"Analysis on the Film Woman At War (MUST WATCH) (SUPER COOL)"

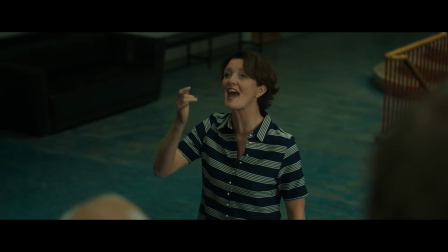0:06 Hi, I'm Henry, and I'll be discussing the Icelandic film Woman at War and how film techniques related to the camera movement,
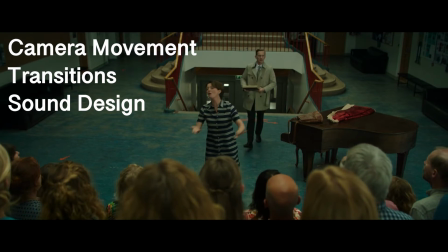0:13 transitions, and the sound design help portray the central theme and message of the film: environmental protection and action and its consequences.
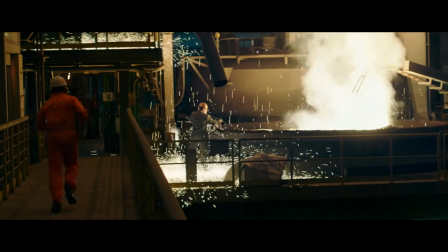0:21 Hala, the protagonist of this film, is waging war against the smelters in Iceland that are destroying the land she cares so deeply about.
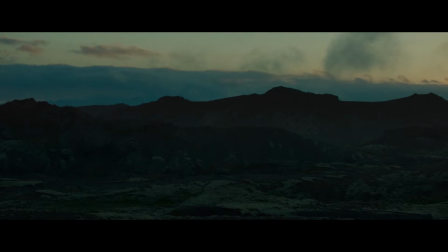0:28 A still shot showing the beautiful nature of Iceland in the background, then a drone sent from the Icelandic government to pursue the eco-terrorists. The drone comes into view, then leaves the field of view before returning back to the field of view.
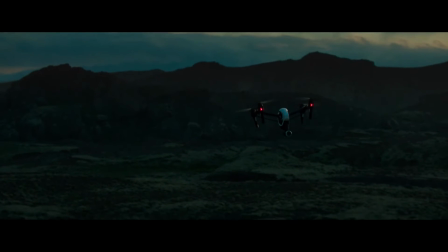0:39 This builds tension as it makes the viewer believe that the drone is going to see Hala and is zoning in towards where she is.
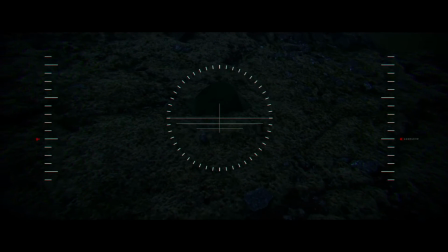0:45 This relates back to the central theme of the film and how her actions have dire consequences, and there is a huge possibility she gets caught.
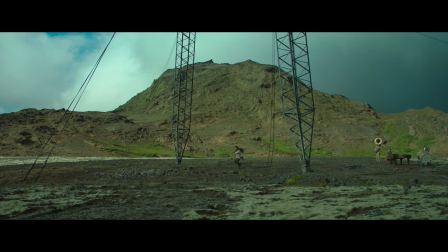0:53 During this next scene, Hala is setting up to destroy a power line. A pull-out shot is used at the start, followed by a variety of tracking shots and zoom-in shots.
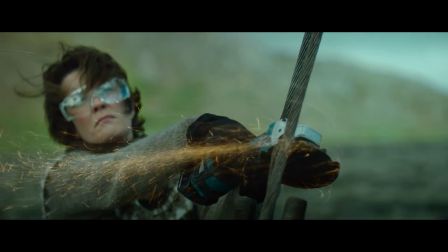1:00 Whilst doing so, she cuts herself. The camera movement switches to an image of the blood on the ground,
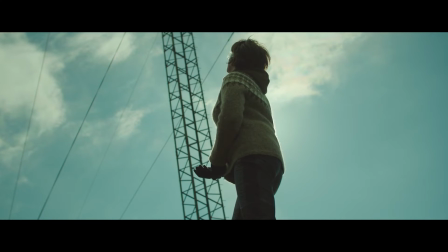1:05 emphasizing the struggle and difficulty she is facing in achieving her dream of protecting the environment through terrorism.
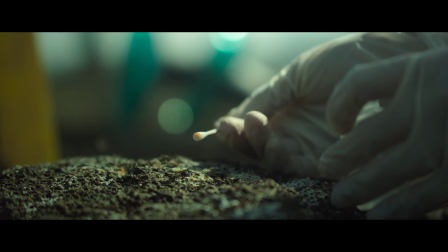1:12 When the government is collecting Hala's blood samples, transition from the workers to pictures in Hala's home of Nelson Mandela and Gandhi.
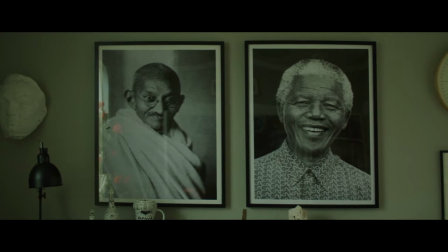1:18 It is likely that this illustrates potential inspiration for the eco-terrorism Hala is participating in.
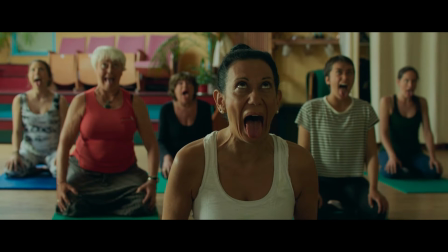1:25 The second transition from the person being released from prison to Hala's sister teaching yoga is used to introduce the type of person Hala's twin sister is,
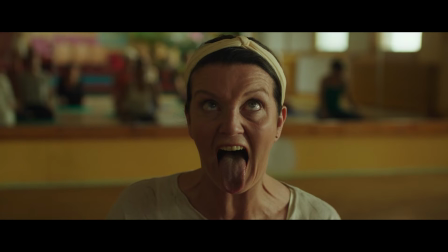1:32 and how our sister and her are so similar yet so different, as she does not know Hala is participating in the eco-terrorism.
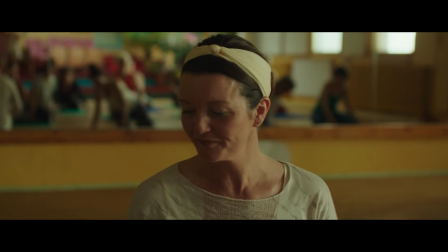1:38 This relates back to the theme of the action, and it shows that sacrifices are necessary in order to achieve what you want.
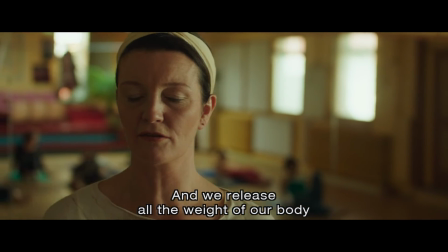1:43 And in the case of Hala, not telling her sister is a must to protect her cause. Sound design is a large part of the film.
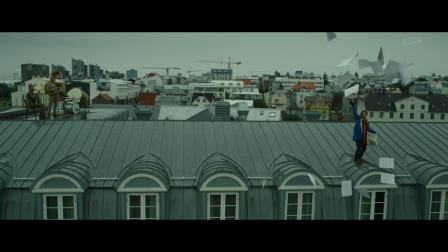1:51 Hala is often trailed by a band that the viewer does not know she sees or not, but she interacts with at times.
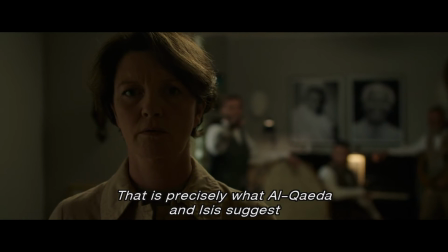1:57 For example, in the scene where one of the band members takes the remote and turns on the TV.
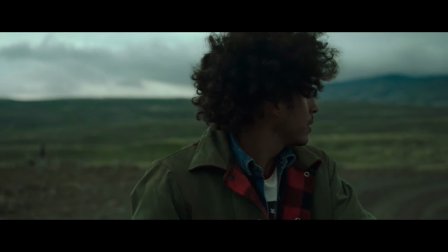2:01 This scene where the traveler is seen by the drone is a very good example of how sound is used to portray the theme of the film.
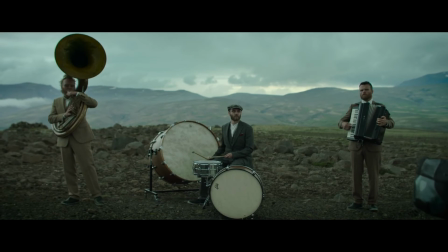2:07 The music stops as the traveler and band members realize what they are seeing, and they are intrigued by it.
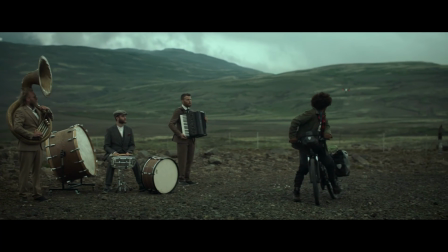2:11 The drone then sees the traveler and believes him to be the eco-terrorist, again showing the consequences of Hala's actions,
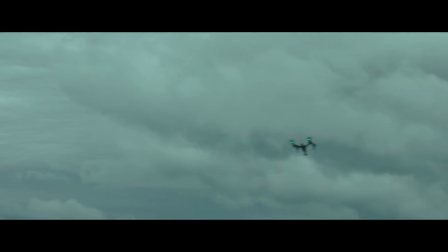2:17 which later result in the false capture of the traveler by the Icelandic army.
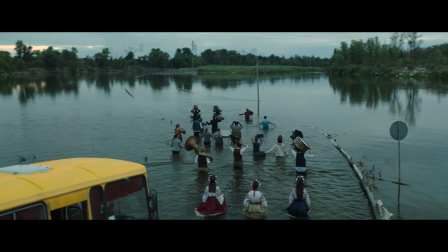2:21 The final scene in the movie where Hala has escaped alone and has acquired the child she has desperately wanted for so years.
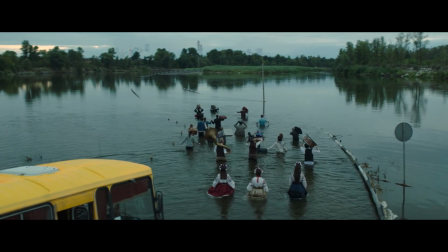2:27 The bus they are in reaches a lake and they are forced to walk through it, being followed by the choir and band.
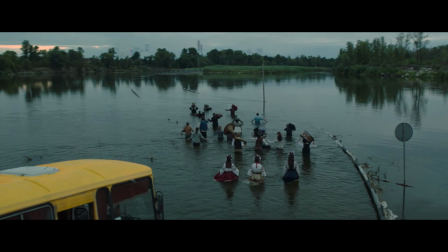2:31 This is the perfect ending to the film, signifying Hala has achieved her dreams and is now beginning a new chapter in life after her eco-terrorism.
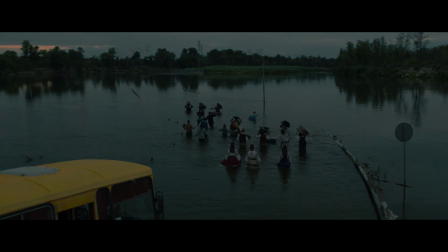2:39 Thanks for watching my film analysis video. I hope you've learned many new ideas in the film Woman at War, and you are now inspired to watch other foreign films.